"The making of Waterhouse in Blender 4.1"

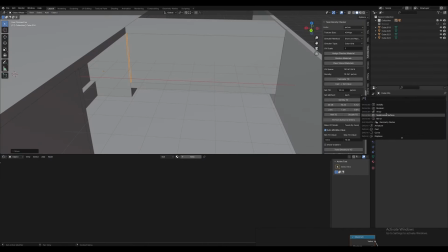and then I was just getting in glazing millions just to kind of add a little
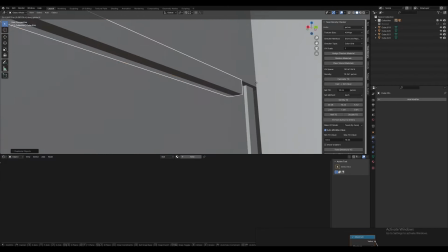bit of that black metal color to it and then I was just making a pretty standard metal BSDF
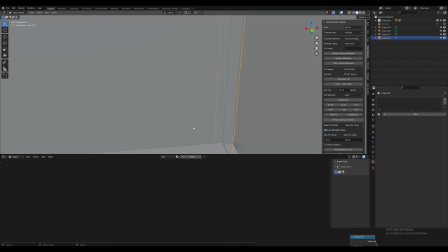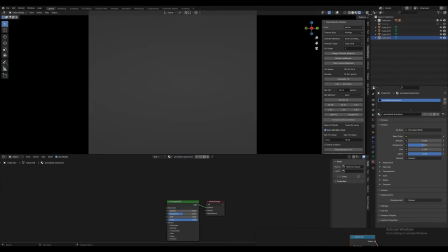and that's kind of how that started out looking.
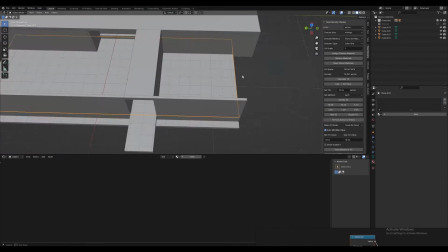The next step was to create water and that was probably a little bit more challenging as a shader than the glass one.
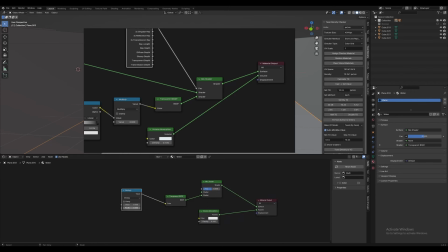It's also a mix of transparent bsdfs and volume absorption and
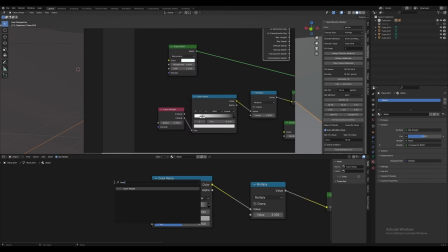i also use caustics for this for this setup as well
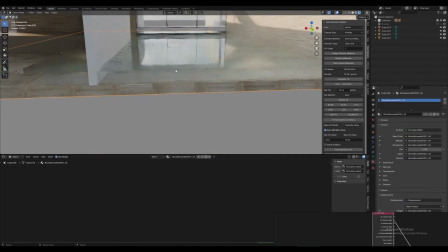and you're also mixing in a glass bsdf into that as well and
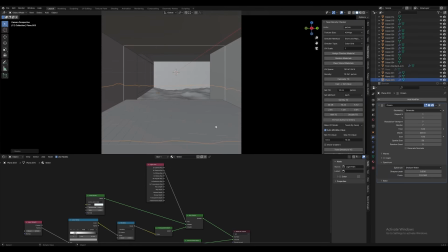then i added a ocean modifier to the end result and just it wasn't very powerful because it's quite a
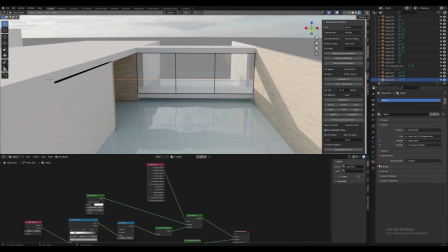I wanted more of a serene kind of environment with not a lot of waviness
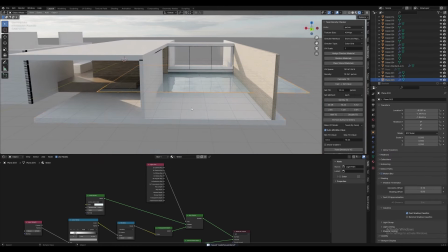but it's just kind of to add that little 10% more bit of detail and
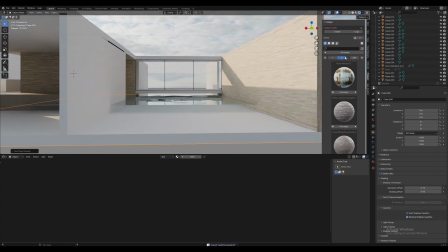you don't actually end up seeing the caustics because of the angle that you see the
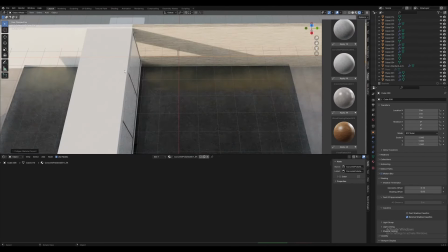the water on you just see like a nice reflection but every little
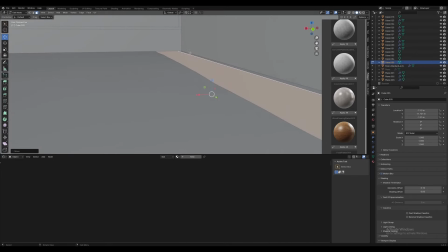bit of realism and physical geometry you know physical lighting
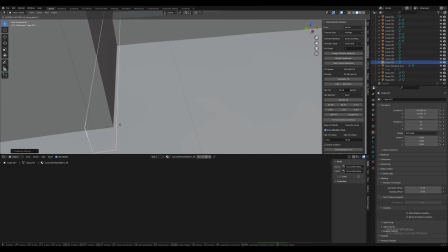kind of helps to all come together and make a really good result
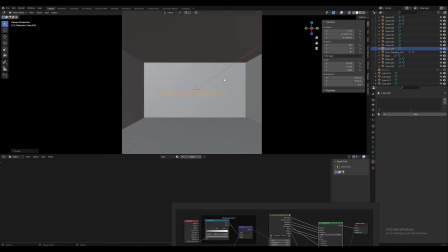then I was just adding some concrete just to kind of flesh out the scene and then the next stage was just adding
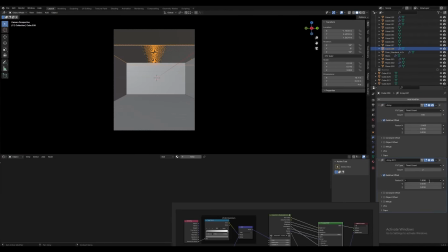some procedural battens to the ceiling and I have quite a quite a good setup for that
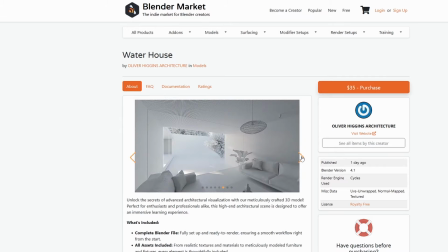you can actually buy this um this scene i've kind of replaced a few bits and pieces
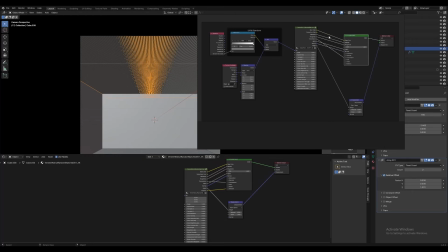um and actually made a few things myself just to be able to sell it but um you'll be able to access like
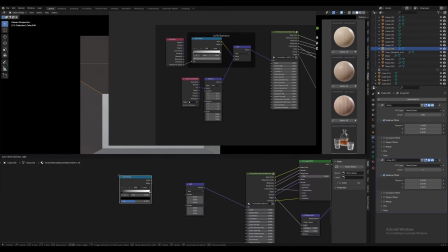the the procedural batten ceiling and um a few other bits and pieces so you
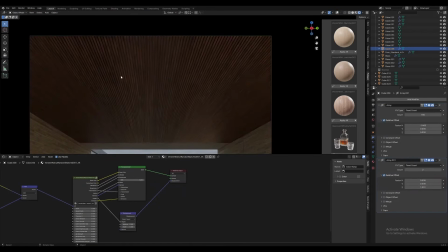can check that out um but this is just kind of my process for using geometry nodes and then randomly
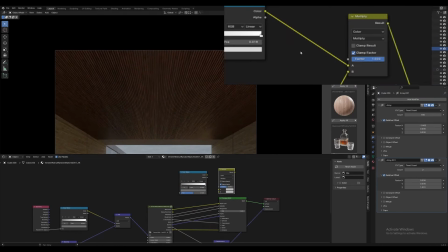displacing the texture as well as brightening and darkening it and I just think it's a
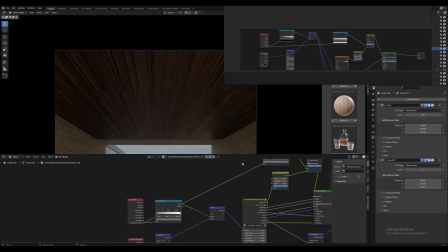a really cool way to use blender and kind of procedural texturing together with real textures
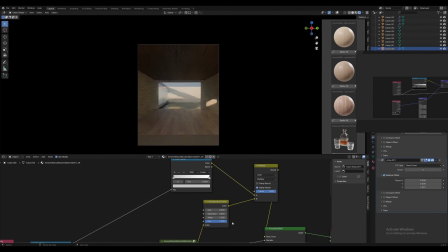so it's just kind of like trying to find that good balance of color and variation there which does take a while the
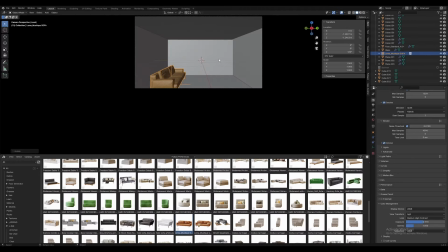next stage was just adding in the couches um and i use the 3d shaker furnishing packed with that um
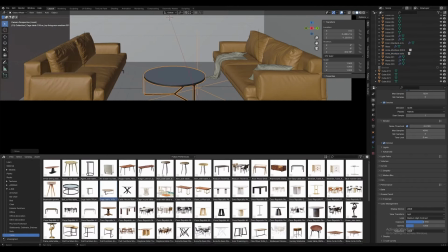and i just find their stuff is so good very very high quality there's a link in the description where you can find those
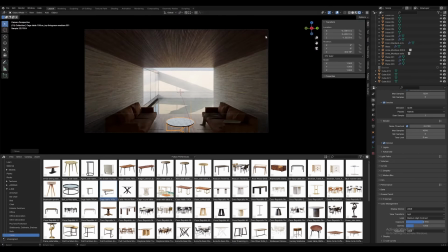and there's just a heap heap of stuff in their pack um in the one that i in the scene that i'm selling i couldn't actually you know obviously i can't sell someone else's
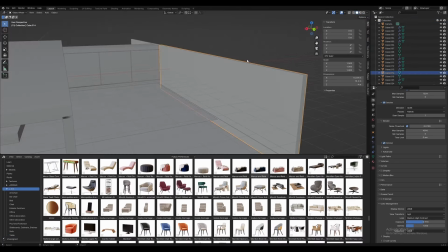work so i kind of remodeled the couch um but yeah definitely 3d shaker has super high quality furniture the next
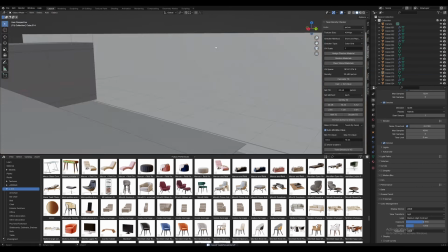step was just adding displacement to the bricks and from that distance you don't notice
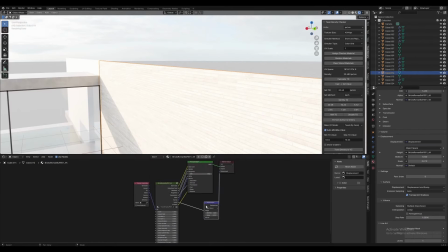it too much but it does still kind of overall add up to create
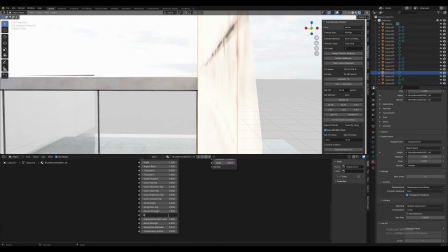that last you know 10 percent of realism that you wouldn't normally get
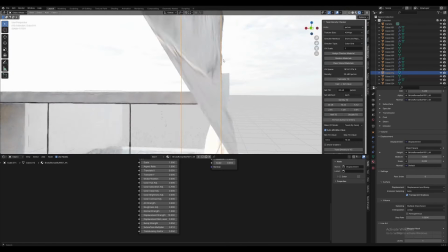so i normally just subdivide a plane a lot and i don't generally
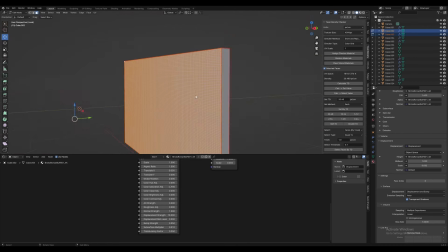use the subdivision modifiers because i find the manually subdividing just has a better result
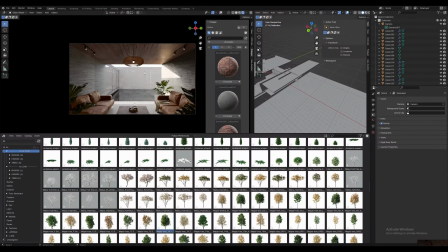for some reason the next step was to add in some trees and i actually use the 3d shaker tree pack